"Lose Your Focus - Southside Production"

everyone, Mike from Southside Production here. Today I want to talk about focus. Now, tack-sharp focus is one of the hallmarks of a professional camera operator. What if I told you that there was a time and a place to have things out of focus? See, sometimes what you have in focus is almost as important as what you have out of focus. For instance, picture you have two subjects, one close to the camera and one further back.
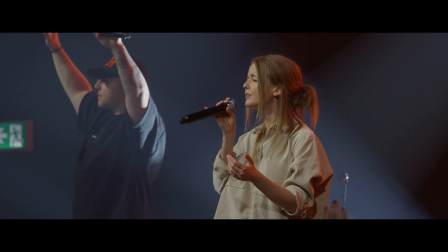43s
Now, if you put your focus on the close person, they're your subject.
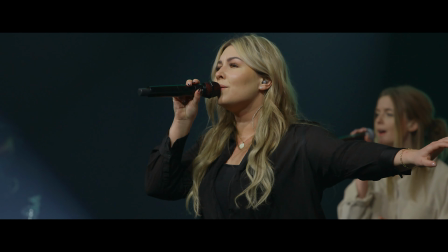48s
They are the dominating thing in the frame, and that's what people's attention goes to. But now picture the same shot, but you put your focus on the further person. Well, now the eye is drawn towards them. And you've essentially changed the subject of your shot by just adjusting your focus.
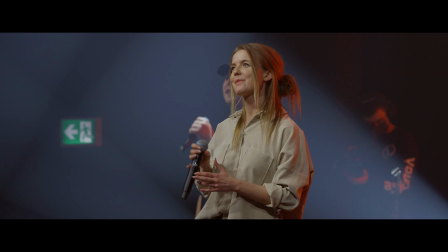69s
Granted, you might have to bring your composition over a little bit to kind of compensate, but that's a really easy way to get more than one shot out of the same location. Another time when changing focus is really important is when your subject leaves the frame.
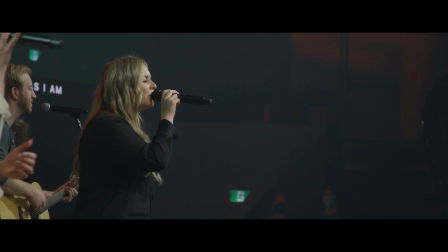85s
They just get right out of there. Maybe they go behind somebody else, or there's an obstruction in the way. Now what do? You're sitting on a shot that might be boring and uninteresting.
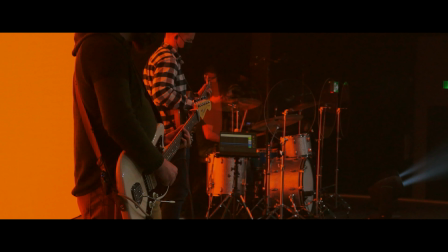97s
Well, look around and try and find something in the shot. Assume for this instance that you're live and we can't cut away from you for whatever reason. Well, if the person stepped behind another person, maybe you pull your focus to that person and they're now your subject. Maybe you find an interesting piece of the set, or maybe you can turn to grab something else.
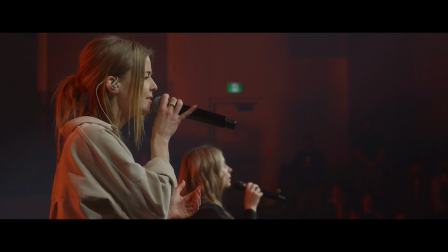123s
But either way, when you take that focus and gently lead it to something else, you bring people's eyes along for the ride. Now, sometimes a director will ask for this. It's called a rack focus, and usually they'll talk about rack in or a rack out. That just means which side of the move is going out of focus. For instance, a rack in would be you find your focus, then you go intentionally out of focus.
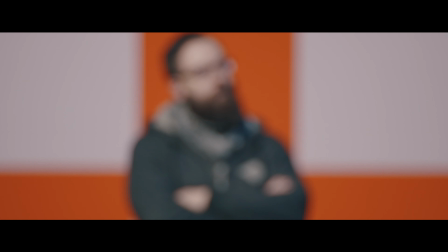157s
After your shot comes live, you slowly and gently bring things back into focus. Vice versa for the rack out. You start in focus and you're in focus until the director calls for it or you're just about to leave your shot.
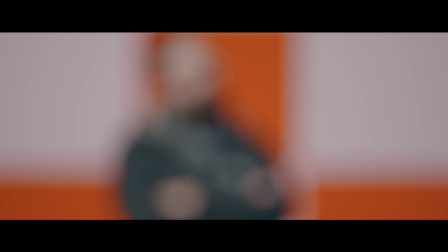174s
Then you gently pull the focus away or push it away depending on your shot. And essentially you end up with a very intentional looking move. It's not just jumping the focus around or hunting around.
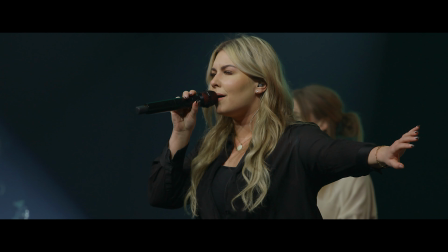190s
It's a very consistent move. Either way, focus is one of those things that only comes with practice.
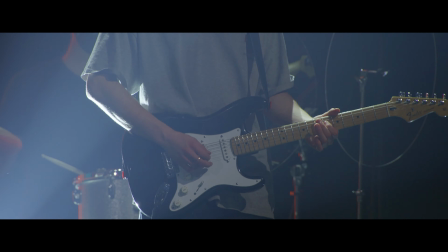199s
You can read a million books on it, but until you get behind a camera and try it, it's just not the same.
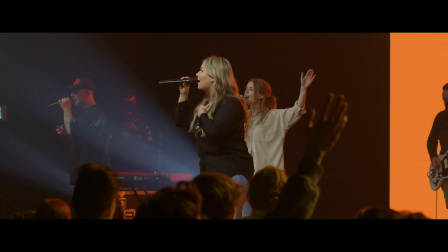207s
Find those times when you can safely practice these kind of moves.
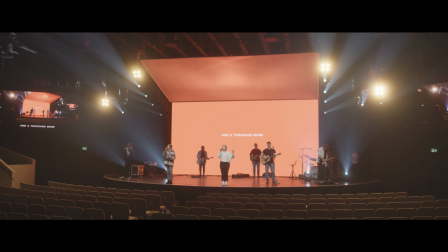212s
For instance, before a rehearsal, when things haven't really started yet,
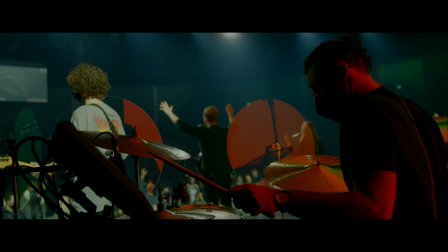216s
sit down at your camera and find some people, stack some people up, try some focus pulls.
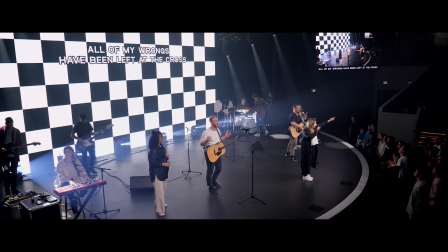223s
Rack in, rack out, experiment a little bit. Find what looks good and works, and it's going to be different for every camera angle. The important thing is to practice. Anyways, that's all I wanted to focus on for today. Till next time, that's a wrap.